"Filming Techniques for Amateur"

Following a few skills that will help you in your video recording, regardless where you are using a mobile device or a camcorder, okay? Number one, lighting. Whenever you want to do any type of filming, you want to go to an environment where there's a lot of light. Like in this group, there's a lot of light. But you also want to be careful that your backlight is not very strong, okay?
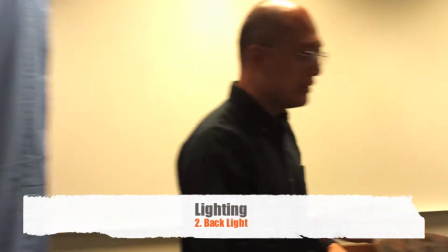Let me show you an example. If I walk over to here, because there's strong fluorescent lights behind me,
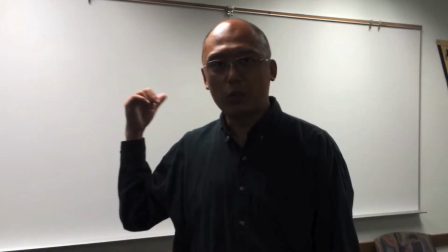and my background is so bright, it's this white wall, and so you notice what happens to the face.
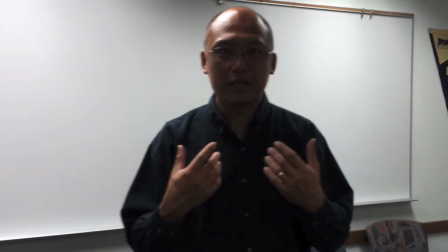The face becomes very dark. Let me show you back.
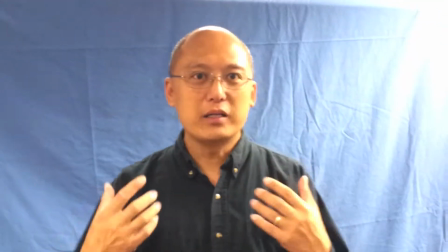If I walk back to here with a darker background, then the face will show up a lot better. okay video tape one thing that they always ask is what should I wear okay and the answer to that is where something simple something that is more more more plain it doesn't have a lot of pattern and so in this case you know I just have one you know color dark shirts and and imagine if I wear something
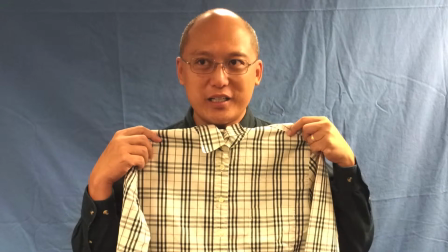like this you know you see this right you know it will be very distracting and in fact if you wear something that has a lot of stripes and when
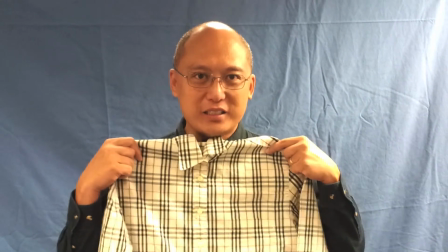you when you move, you know, it looks like there's a pattern on your shirt that will be moving too.
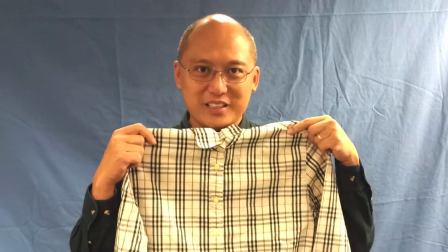So don't wear something like this in front of the camera. And also, if you are like me, you know, who has a darker complexion, you may wear something that's a little darker and that will help your face to stand out more. And you may also want to use a background that is not white and that will also help the face to stand out more. Okay, and I think that you need to pay attention to is the framing.
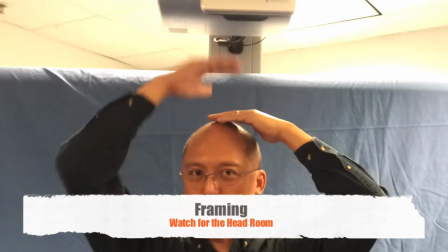You don't want to have too much headroom, okay, above the person, like in that example.
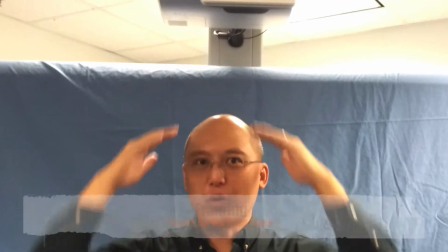It will look like the person has to grow into the frame.
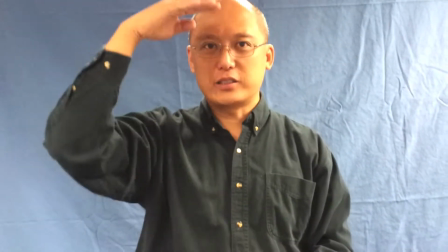And you also don't want to have too little headroom, otherwise it feels like the person has to be, you know, pressed down. And so, the good example is to show the person, like right in the middle,
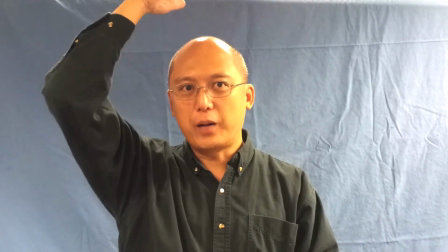with some room on top and so you can look comfortable. Another thing is called the lead room or the nose room. Let me show you the example.
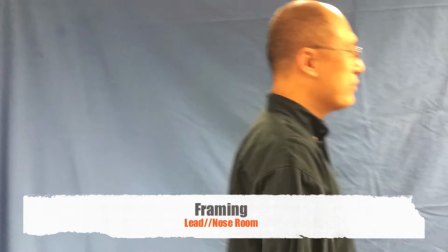In this example, I look like I'm talking to the wall. You don't want that.
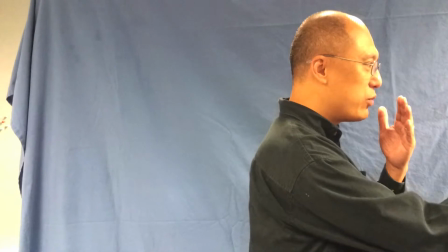You want to give some space whenever the person is facing to the side.
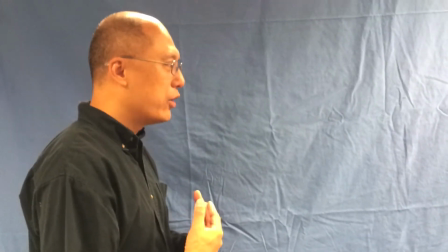You can either have the subject step back a little bit or you can move the camera And so that
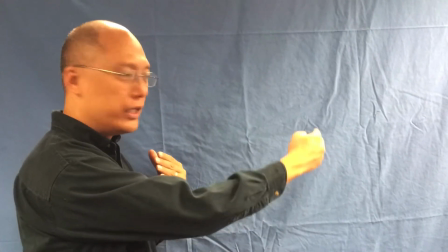if you divide the whole screen into three areas,
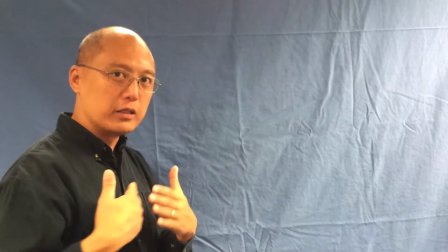you want to put the subject on one third and then
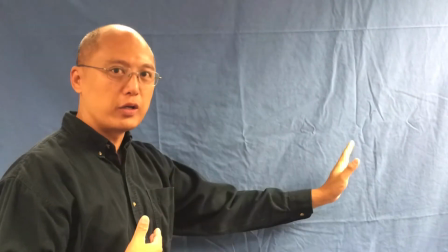to give about two thirds of the space and so the person has some room to talk to. Whenever possible, you want to film at least two times. The first time when you're filming, you want to show just everything. And then when you film a game,
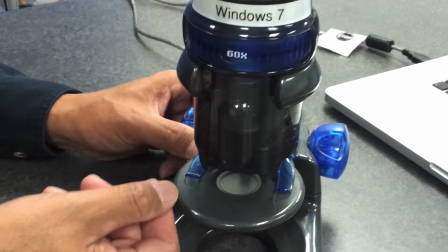you want to focus on certain parts that you want the audience to see so that they can see those parts more clearly.